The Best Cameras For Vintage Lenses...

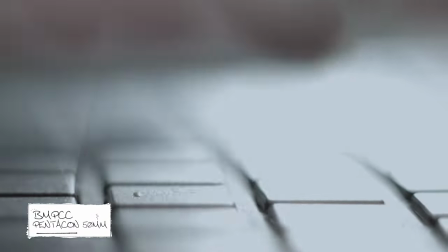246s
But this tiny body and that sensor now feel almost made for vintage lenses.
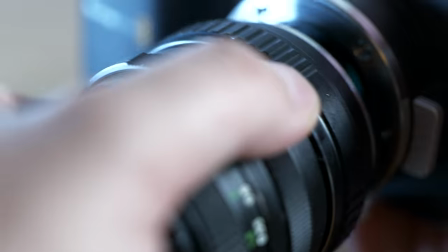251s
Even when paired with the uber-cheap Pentacon 50mm, it has a quality unlike any other pairing I've ever used.
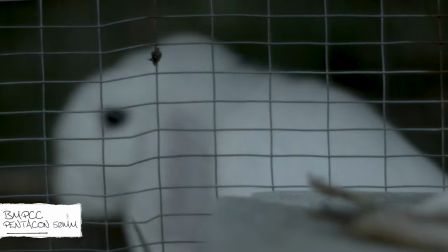261s
Now these cameras can still be found on the used market but they've jumped up in price since I last looked at them 12 months ago.
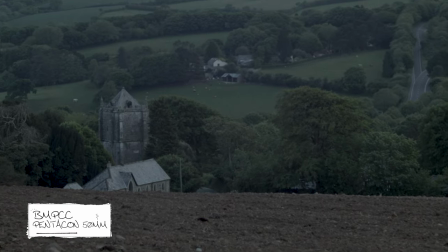268s
I like to think that I'm single-handedly responsible for that but I somehow doubt it.
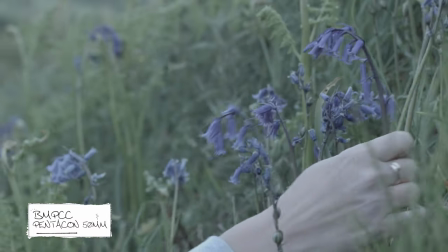273s
However for around $500 I'd say this is almost a no-brainer if you're like me,
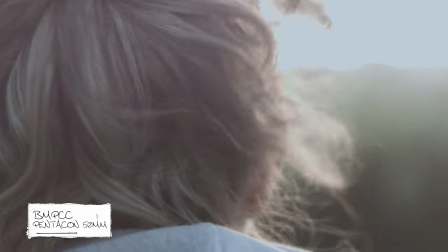278s
and not just a video enthusiast or professional, but an out and out geek too. If video is your hobby and your job, then this combo, or at least this camera on its own, must be owned.
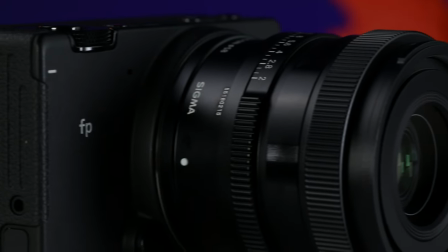Finally comes that camera that may surprise you, and it's also the newest here, and that's the Fujifilm XS10.
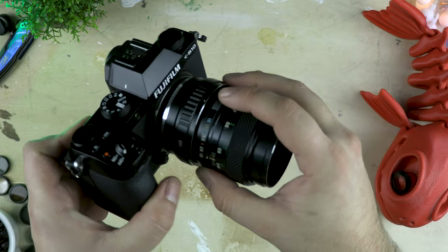306s
Now I've spent a fair amount of time recently working with Fujifilm's cameras,
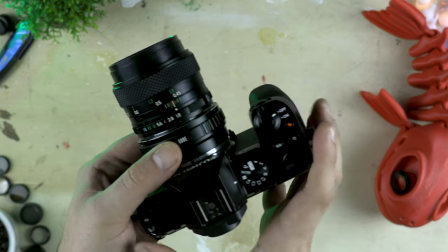310s
and I could easily put any of their newer releases in this video and also in the underrated category too. However, I've picked out the XS10 as it represents such good value and accessibility that it feels like a good fit for those looking for an entry point into this world.
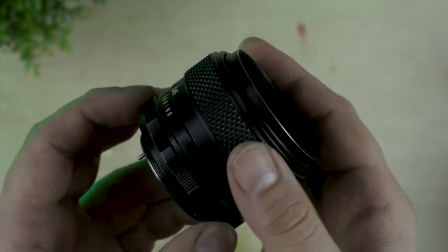329s
Much like with the Sigma FP, my childlike imagination thought it would be fun to pair this with a vintage
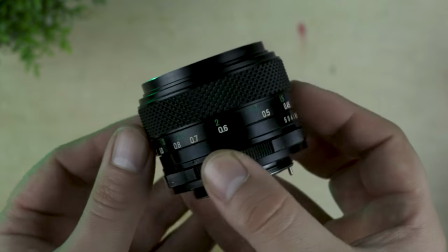336s
Fujinon 55mm f1.8 and I was so glad I did.
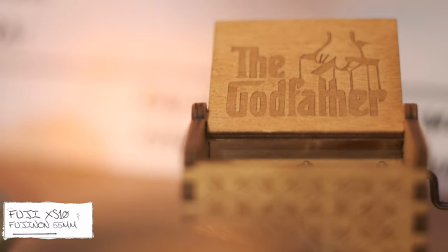342s
This lens has so many imperfections which are in truth kind of the point of vintage lenses.
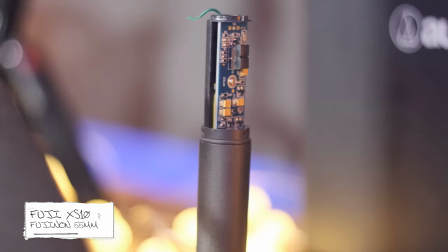347s
Those swirls,
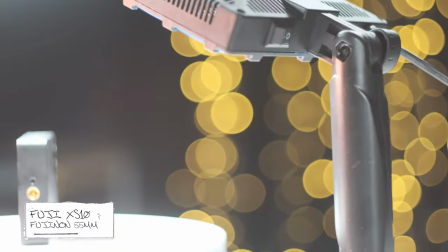348s
aberrations and bokeh bubbles are what give your image character and what make it different and that's what I really enjoy.
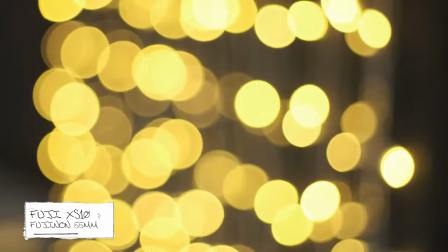357s
I love how the bokeh shape shifts towards the corners of the frame, how the background kind of swirls away and with that slight color shift, it gives you an almost creamy quality.
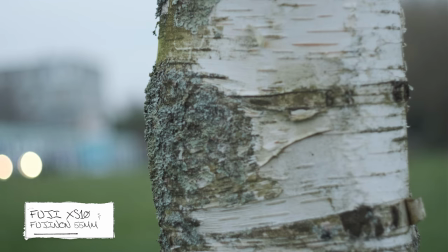368s
It won't work for everything. But once you know it's there, you can reach for that aesthetic with intention.
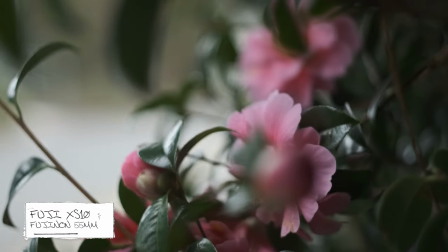375s
The X-S10 with its APS-C size sensor and awesome handling
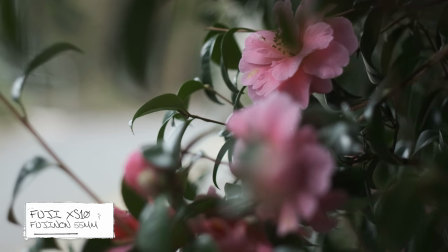379s
ergonomics make it easily the most comfortable for handheld manual focusing.
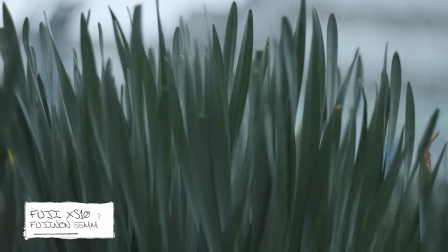385s
And with the combination of Fujifilm's insane IBIS system, actually make handheld shooting really exciting. And for me, that's the perfect combination and the shooting style that I really love, handheld with a vintage manual lens. It just makes filmmaking incredibly fun.
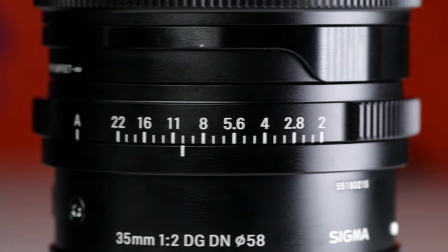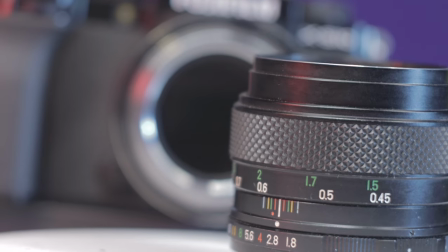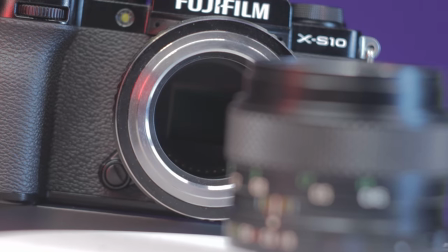416s
There we have my top three cameras for vintage lens video, which in truth could equally read my top three underrated cameras for video, but I think I may have already made that video. Anyway, all these bodies just kind of lend themselves to adapted lenses, particularly from the M42 mount, but all for different reasons. So for some more info on these lenses and camera combinations, I'll put some links below. And whilst you're digging around, why not take to the comments and ask, Pete, what's he gonna buy to give away next? Thanks for watching, and I'll see you next time.